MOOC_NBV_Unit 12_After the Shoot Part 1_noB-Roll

Throughout the many topics that I've covered in this course, we've often talked about planning, getting ready. So what I'd like to do now is summarize very quickly what are the key points to that getting ready. Specifically, what I'd like to think about is how to help someone before they enter the studio. You know, one problem I often see is someone wants to come make a video and they say, hey, professor, can I come use your lab and use the video, make a video? It's easy, right? And how do I tell them that it's not easy? How do I tell them to get ready? How do I tell them to get thinking in the correct way so that they get all of those details ready? We know what happens when they're not ready, when they think, hey, this is pretty easy. They come in, they don't have a plan, they take all day, they sit around, they try to do this and that, they mess things up, they end up giving up in the end. Or often what I see is students think that making a video is easy because they saw it on YouTube. Lots of those people who make videos on YouTube spend a lot of time and they have a lot of experience to make it look easy, but it's not really easy. So how do we tell someone before they come to work with us or before they begin, what are the things that pay attention? That's what I want to focus on in this unit. So I like to call this before entering the studio. Before you even come in, what are the key things to remember if you're already experienced, and what are the things to learn if you're not experienced?
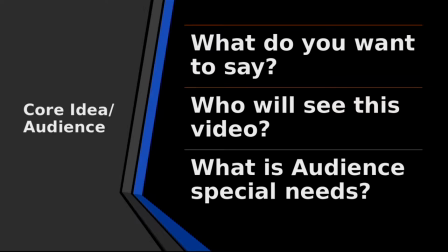[1:45]
First of all, you need to know what is it you want to say with your video. It's easy to say, I want to make a video, but what's your goal? What's your point? What is the message you want to send? Who is it you want to reach? So we need to really keep that in mind. Who's going to see that video? Who's the audience. Does the audience have something special they need? Does the audience need a special key point or some kind of special information? Think about that. So these are the key elements to think of your topic.
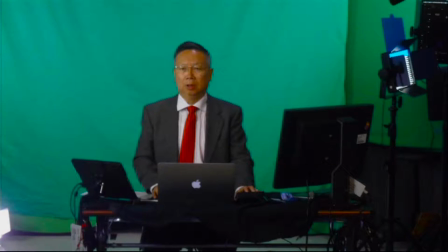[2:22]
For example, if we have a professor come in and he wants to shoot a video for his class,
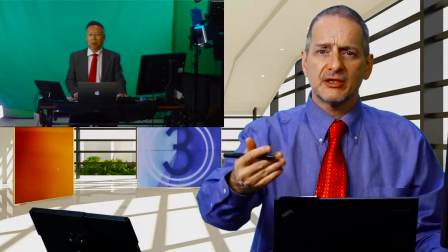[2:27]
maybe his key point is he wants to deliver the lecture. So when he's going to deliver the lecture.
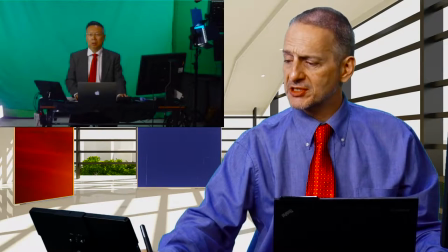[2:34]
He wants to have a background, so he's going to use a green screen back here.
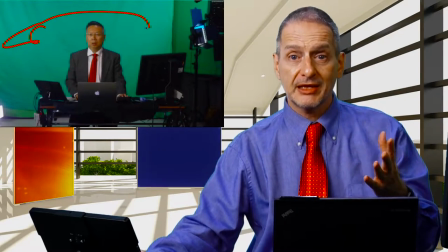[2:40]
He's going to replace that green screen with a background he likes. So he needs to think about it. What background does he want to use?
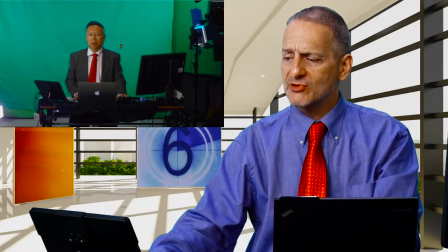[2:47]
He looks like he's dressed formally. Why is he dressed formally? Because he wants to look like he's lecturing in class.
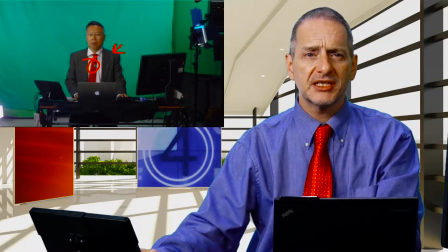[2:53]
He has a tie. He wants to look like he's giving a formal lecture.
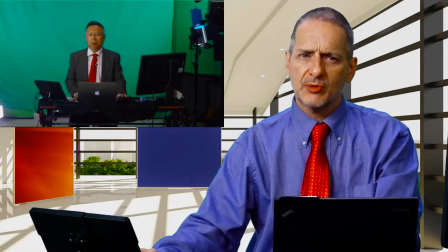[2:58]
He wants these videos to last a long time, so he's going to try to produce them with as much as much quality as possible.
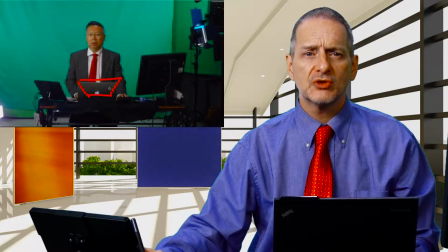[3:05]
He knows that he wants to show slides while he's talking, so he's going to organize and make his slides before coming to the studio.
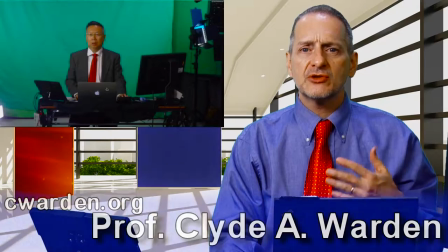[3:13]
So that's a simple example. It seems easy, right? But a teacher comes in and says, I want to make a video, and you say, well, are you standing or sitting?
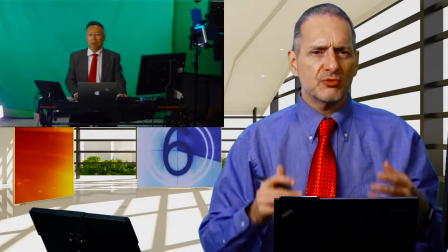[3:22]
I don't know. Are you going to be dressing formally or informally?
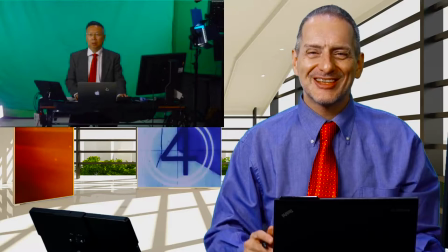[3:26]
I don't know. What do you think? These are not helpful attitudes.
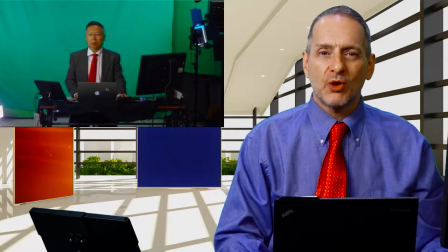[3:30]
So think about what you want, what is your goal, and what is your audience.
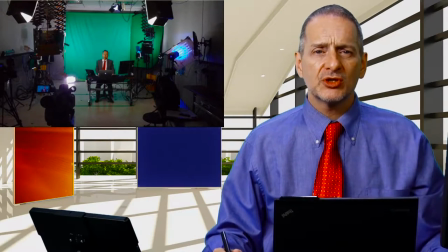[3:37]
Here in this example, we're using the studio. You can see the three-point lighting we're using and how we're helping that professor to present what he wants to present.
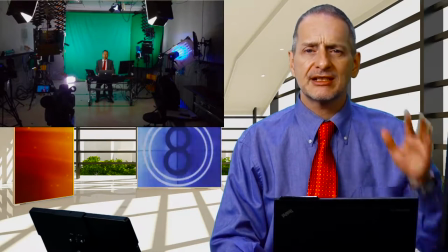[3:46]
He's really got everything clear in his mind. You know, it's pretty easy for you to just go on to YouTube and find videos and say, I want my video to look like that video. That's one good way to start. But the bad way to start is to say, I just want to make a video on my class, or I just want to make a video for a contest. Now that's not very helpful.
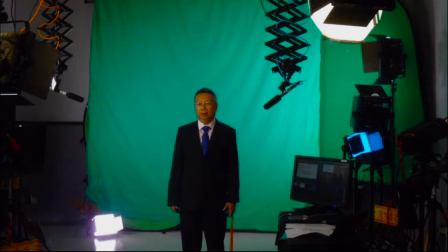[4:12]
Sometimes somebody could be standing, sitting. In this case, the professor is giving a summary, so he decided to stand up.